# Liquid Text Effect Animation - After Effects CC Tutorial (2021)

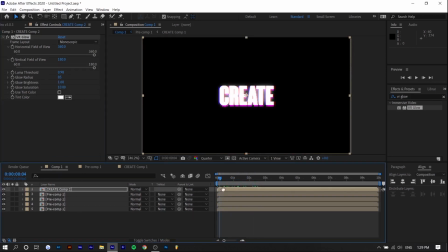you can copy my settings i'm sort of just choosing some random ones and what we could also do is we can pre-compose all the scale wipe layers and
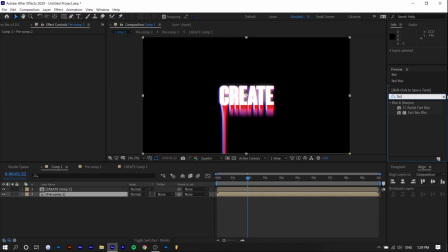we can blur it out so if we go to fast box blur we can create a slight blur
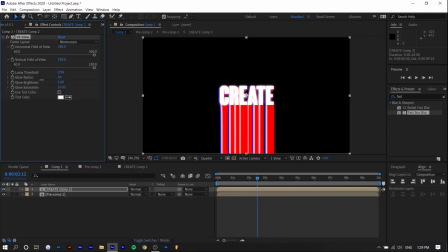and by doing this we can decrease the glow of the text layer at the top a little bit so now it's a little bit more unified because there's a lot of glow um and blur to it and basically now what we're going to do is we're going to pre-compose it again and
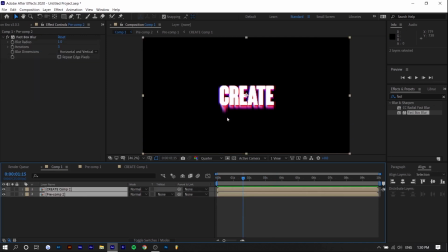we're going to animate the entire thing again so we're going to pre-compose and now we're going to go into turbulent displace and to make it look a little bit more flowy and liquid we can um change the turbulent displace evolution so you can see what that does right so when it flows
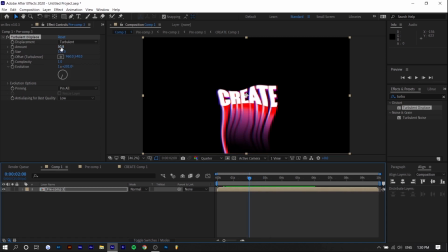it flows in a weird state um but not too much so i'm going to decrease the amount to maybe like 10 and as you can see the evolution doesn't go by itself you're going to have to set keyframes but to make it random what you can do is you can hold alt and
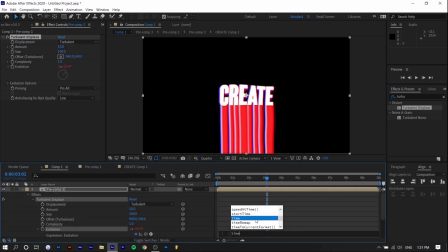click on the stopwatch icon and then you can go and type in time asterisk um maybe 20 the higher the number the faster the animation so 20 you can see barely does anything i'm gonna make it maybe 50 so you guys can see a visible difference
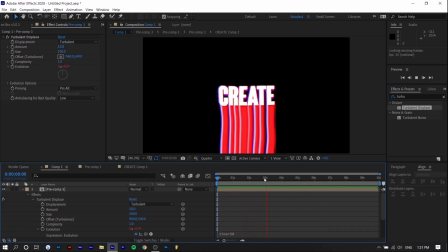i'm also gonna add a wave warp so that there's a bit more motion as well so if you can see what wave warp does um it does this except i'm gonna make it much more subtle so the wave height won't be 10 you can see the more you increase it the stronger the
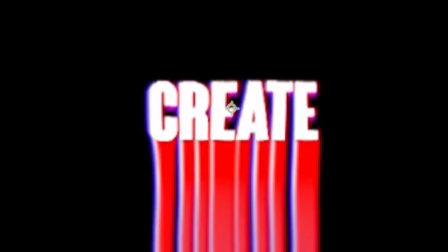effect i'm gonna make it around one you can see if you increase the phase what that does i'm gonna make the direction
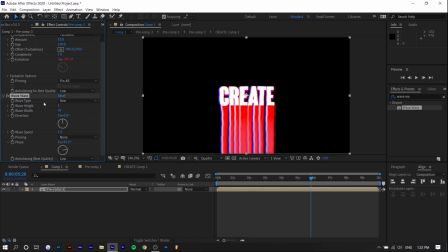zero and i'm gonna increase the wave width a little bit and instead of having the wave type as sign i'm gonna make it noise so you can see now um as you move it there's sort of like noise going up and down so it gives like a retro tv look um which i like so once again you can hold alt and
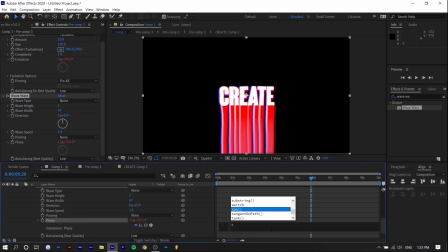click on the stopwatch for phase this time instead of evolution and you can type in time asterisk uh something faster like 600 so you can see it's constantly moving now which in my opinion looks really really cool obviously this sort of mimics uh mishko
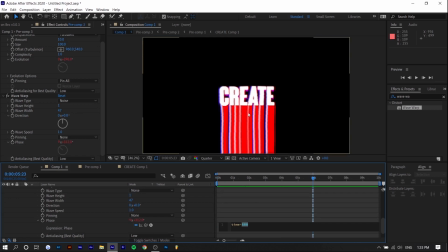um you don't have to do this i'm just doing this to sort of show you how to replicate his type of look but you obviously don't have to do that I'm gonna switch it back to maybe like 500 and what I'm gonna do is I notice that the create layer is still a little bit too out
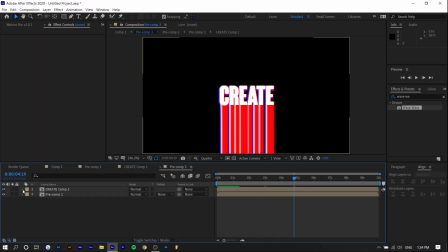there like the you can sort of still see the edge even with the glow so what I might do is duplicate this layer search up blur so maybe like gaussian blur place it on the duplicated layer so right now you can't see it because it's under so I'm just going to put it on top.
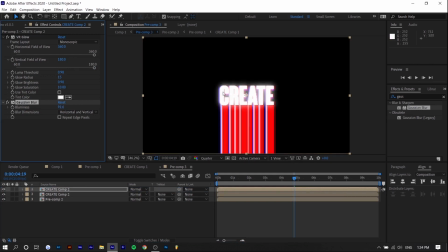We're going to increase the blur and so what I'm going to do is I'm going to mask off the top part so you can see it but the bottom will continue to be blurry. So you can do this by selecting on a shape tool. So I'm going to choose ellipse. I'm going to create ellipse for the upper half and we're going to invert it.
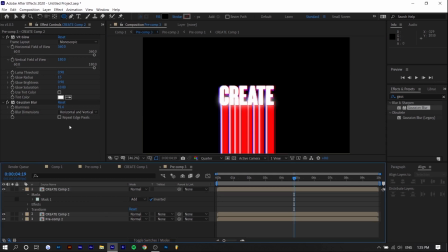So you can see the bottom half has the blur but the top doesn't and we're going to increase the feather a little bit. You might also want to disable VR glow for one of the layers because there's going to be too much glow but yeah this is a way you can
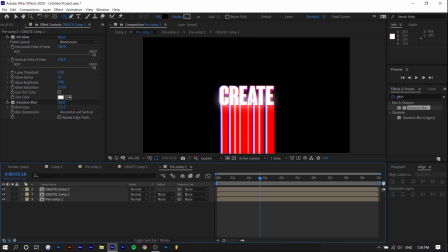make the bottom part softer so it's a smoother flow between the letters and the animation and the last thing I'm going to do is I'm going to go to hue and saturation cycle through the colors to see if there's anything else I like